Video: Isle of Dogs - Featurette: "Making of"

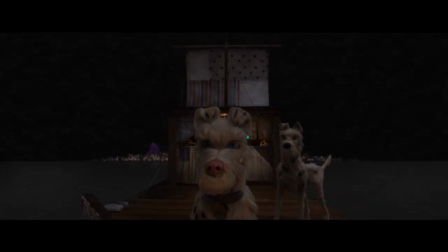When you're working with puppets like these dogs, it takes a lot of experience to know how to really bring a face to life.
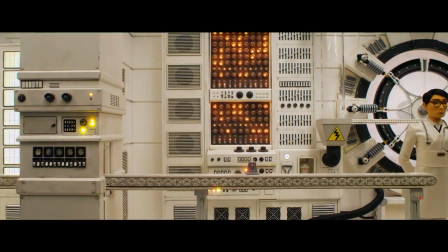Even if you have the best sets and the best puppets and you're all ready to go,
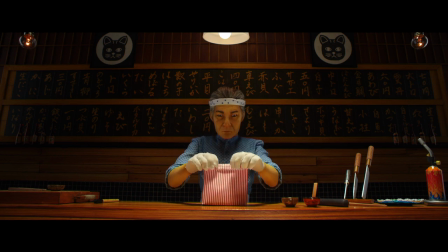the animator is really the one who has to go behind a black curtain and turn this scene into something that has life and has emotion and has vitality. We're trying to get performance out of these lumps of metal and rubber and silicone, and they're inanimate objects, but we have to bring life to them.
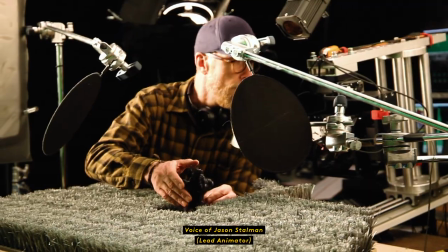I feel like I'm sculpting the performance. It's what kids do when they're playing.
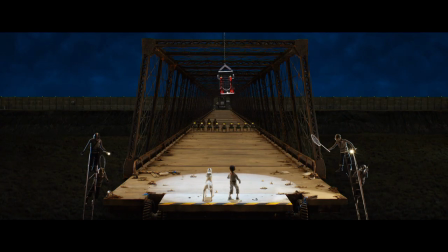I do think of it like moving sculpture, really, you know? We talked about at a very early stage in the production how the dogs and the humans would actually move and behave.
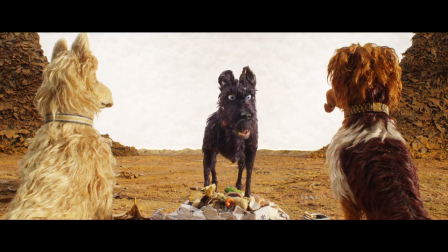My process is just to sit and watch the animatic.
Stop licking your wound!
From the timings and the atmosphere, what Wes is looking for.
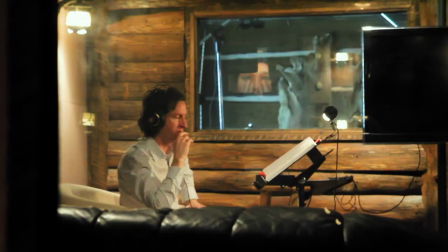It's working with those rhythms within the film. We've got an amazing cast on this production.
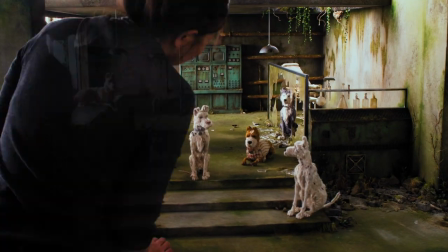The animation comes out of that. You get their personality coming out in the style of the dog.
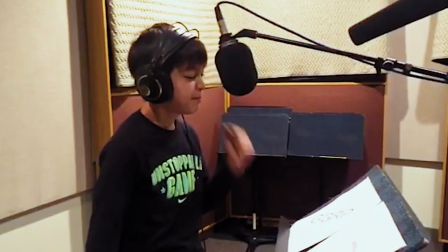We're listening, Al. Tell us your message.
The voice gets recorded ahead of time.
Why? What?
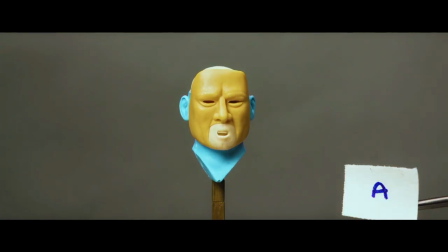Gets broken down phonetically.
通常の無線設備で通信ができたということで、こうしたパラパラ。
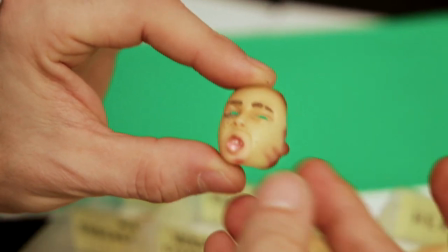The actual human characters, they've got a replacement face system. All of the faces were handmade, hand sculpted.
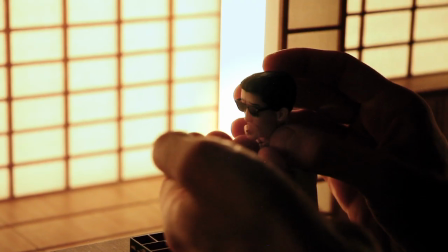It takes up a lot of people's skill and craft, but that's exactly what I think Wes wants to see,
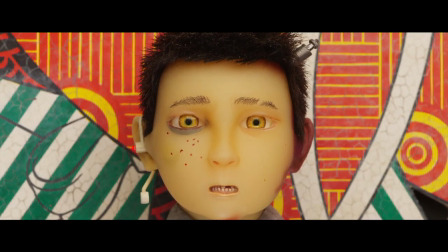and I think it does give it a life to it that isn't present in some other stop frame animated films.
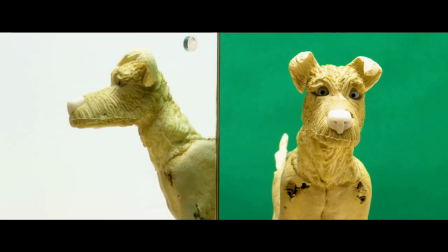The dogs themselves are lip sync.
No, you can't ride the pagoda slide.
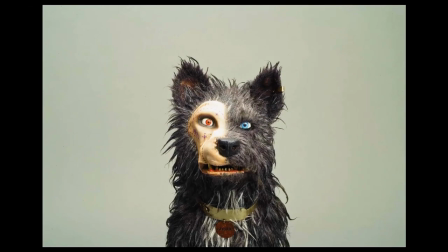We physically can open their mouths.
Who told you that dirty lie?
Make their eyes bigger, or they can snarl.
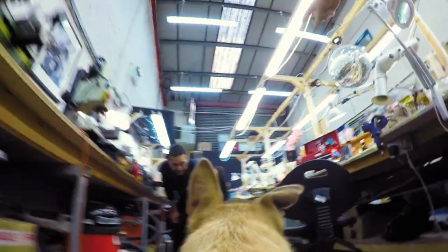We basically had a database of dog action. So the animators could have something to base their animation on.
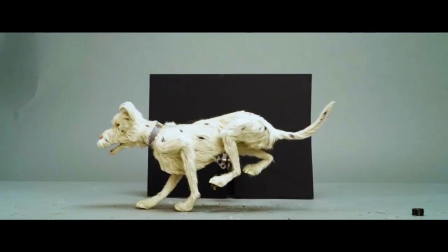The way they walk can give personality to a character. That's always one of the hardest things to do in animation is a walk.
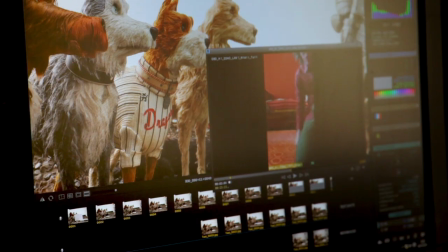Working with Wes, we started doing lavs, which are live action videos. He would suggest ideas for movement or
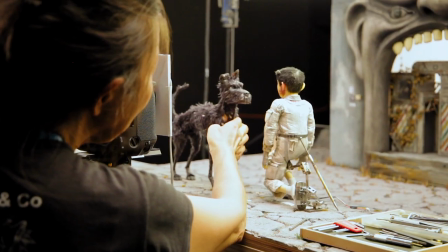gestures or an emotional state that the characters would need to be doing within their performance.
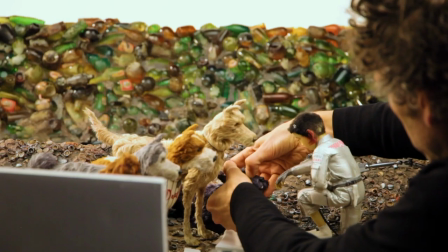And that's where the animatic and the lav all come together, like a little route map for where the animators need to go.
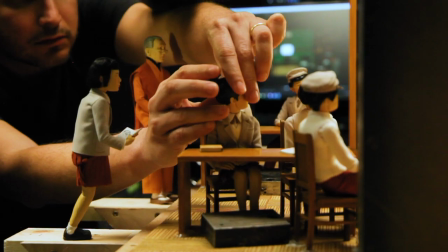I bite.
It's a struggle just to pull something out of your imagination. So I started filming myself.
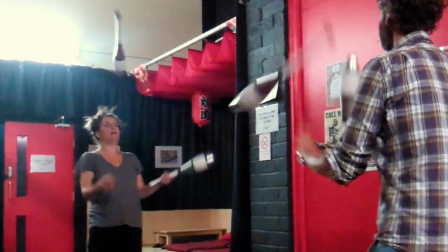I saw my animation just became so much better. Just all the subtleties that you put in.
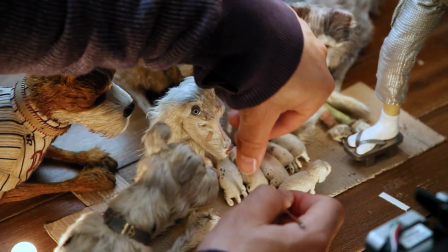The animators do get cast according to their strengths. You know, some animators are great at getting the nuances of something really, really subtle and getting emotional.
I can hear you.
Other animators are much better at action animation, jumping and running and that kind of thing.
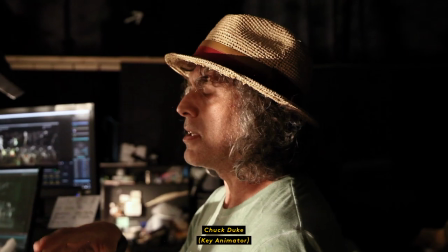This one has a lot of characters. Once all the dogs explode, the clouds will start to dissipate, and then everything will speed up.
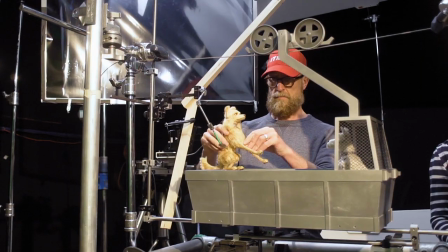Some people are really good at comedy and timing within comedy. That's a very hard thing to do.
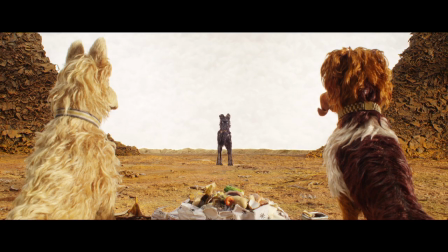You make me sick.
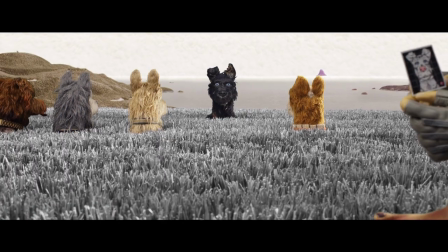I've heard people laughing at their own shots because they're animating, and as they go, they just start laughing at what they're seeing, being born as they're doing it.
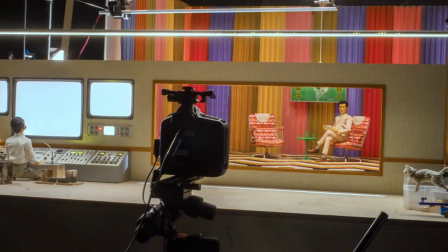Sometimes you don't even really know how it's going from their minds through their hands into your movie.